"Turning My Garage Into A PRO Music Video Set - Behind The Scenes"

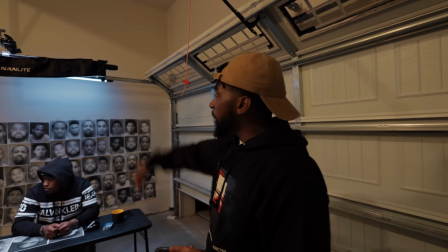(4:38)
So we finally got the scene set up with the interrogation and the mug shots on the wall. As you can see, I went through, printed these out.
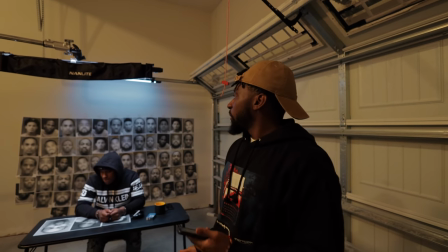(4:44)
I did a little bit of pixelation on these people so you couldn't tell who they were, just to keep them, you know, anonymous, but you can kind of still see them far away.
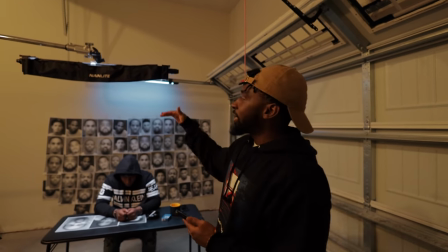(4:53)
I'm gonna do a little bit more of this blurring pose, but just to go over the lighting real quick, we using the Pavo tubes,
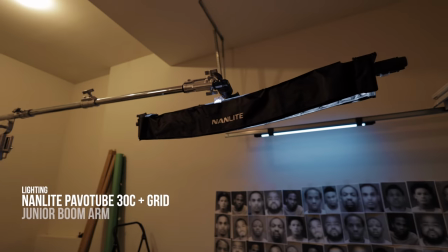(4:58)
the Nanlite tubes on all the light here we just got one boomed up right above him with the egg crate grid on it just to keep that light directly
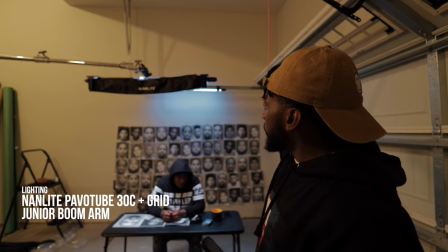(5:06)
on him and not spill into the background and then in the background we got a Bible tube mounted to the garage
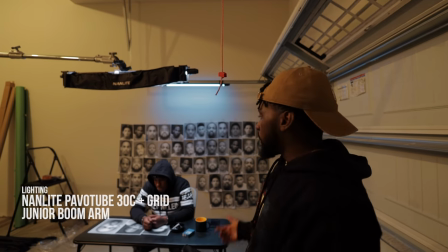(5:14)
little bar or whatever and we just gaped it up there so super simple I just set up nine over the top just got the background blue this one 5600 Kelvin
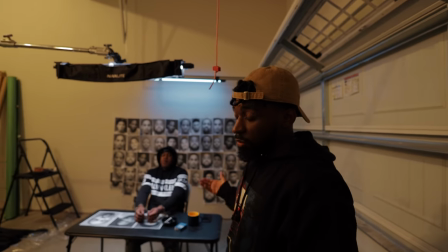(5:22)
and we gonna rock these we're gonna use the C70 as we've been through the whole video quite from some 50 millimeter shots maybe 100 millimeter
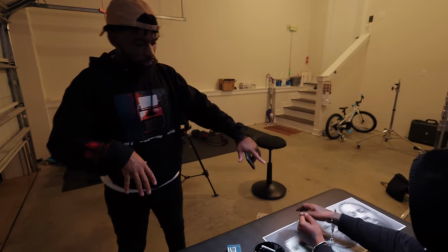(5:29)
yeah another thing we did we got a couple props right here on the table we also got some fake handcuffs for him just to really sell this interrogation
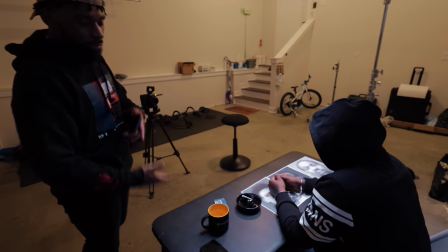(5:35)
scene we got a mug a little bit of steam coming out of it i don't know why
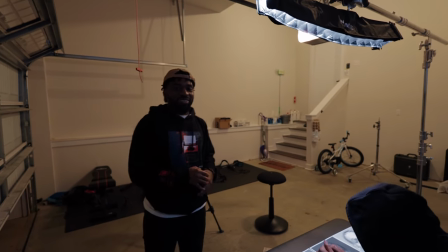(5:39)
after somebody catch a body they want a cup of coffee but you know that's the first 48 way so we had to replicate that then we gonna have a cigarette and they're kind of just uh
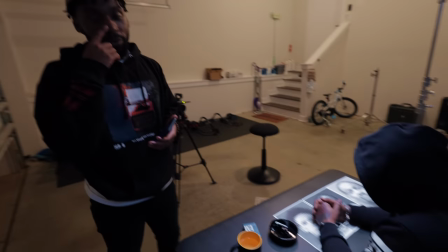(5:47)
bringing up some smoke in the foreground i don't know if we'll be able to see it but if not we'll do that post and if we do you know the clips coming from Storyblocks.
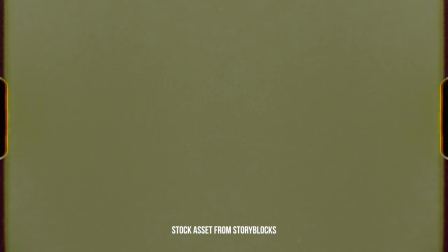(5:55)
Throughout this behind the scenes I've been using this really cool film overlay to display my titles in a cool stylistic way and I got these from Storyblocks.
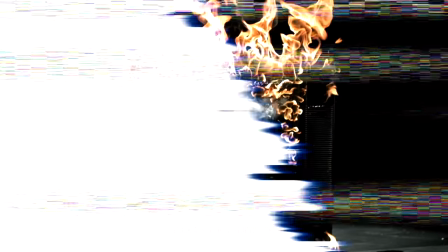(6:03)
Storyblocks is an online platform with tons of high quality demand driven stock assets for your video needs.
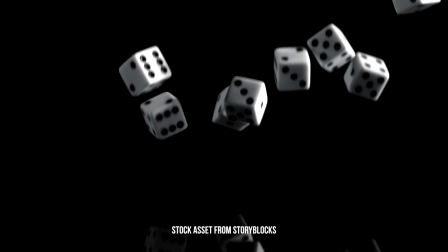(6:09)
Whether you need high quality stock video clips, after effects or app motion templates or even animated motion background Storyblocks has you covered.
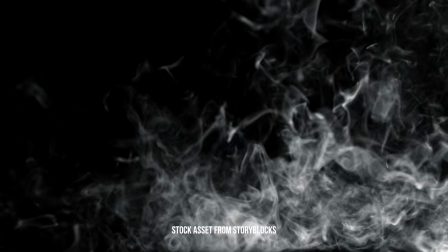(6:17)
I really enjoy Storyblocks because with the unlimited plan you can download and use as many of these assets as you like.
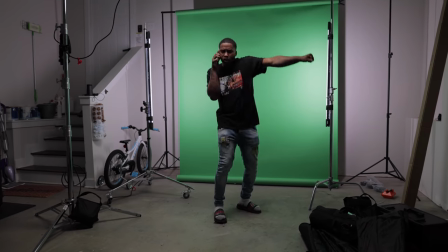(6:23)
So whenever I'm doing my green screen work I can just go on here find a high quality stock video clip throw
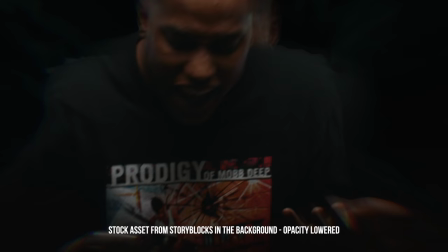(6:28)
it straight into the background of my music video and it just gives it a really cool look and it's super easy to do.
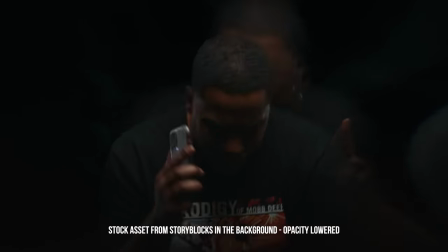(6:33)
Down in the description is going to be a link to take you over to Storyblocks. I highly recommend you guys check out the unlimited plan.
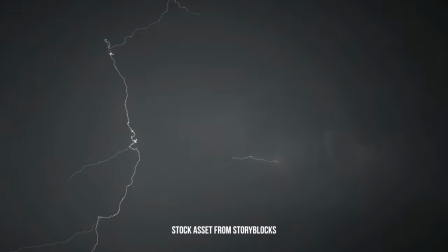(6:38)
It gives you unlimited access to all of these high quality stock assets to use however you like because they're royalty free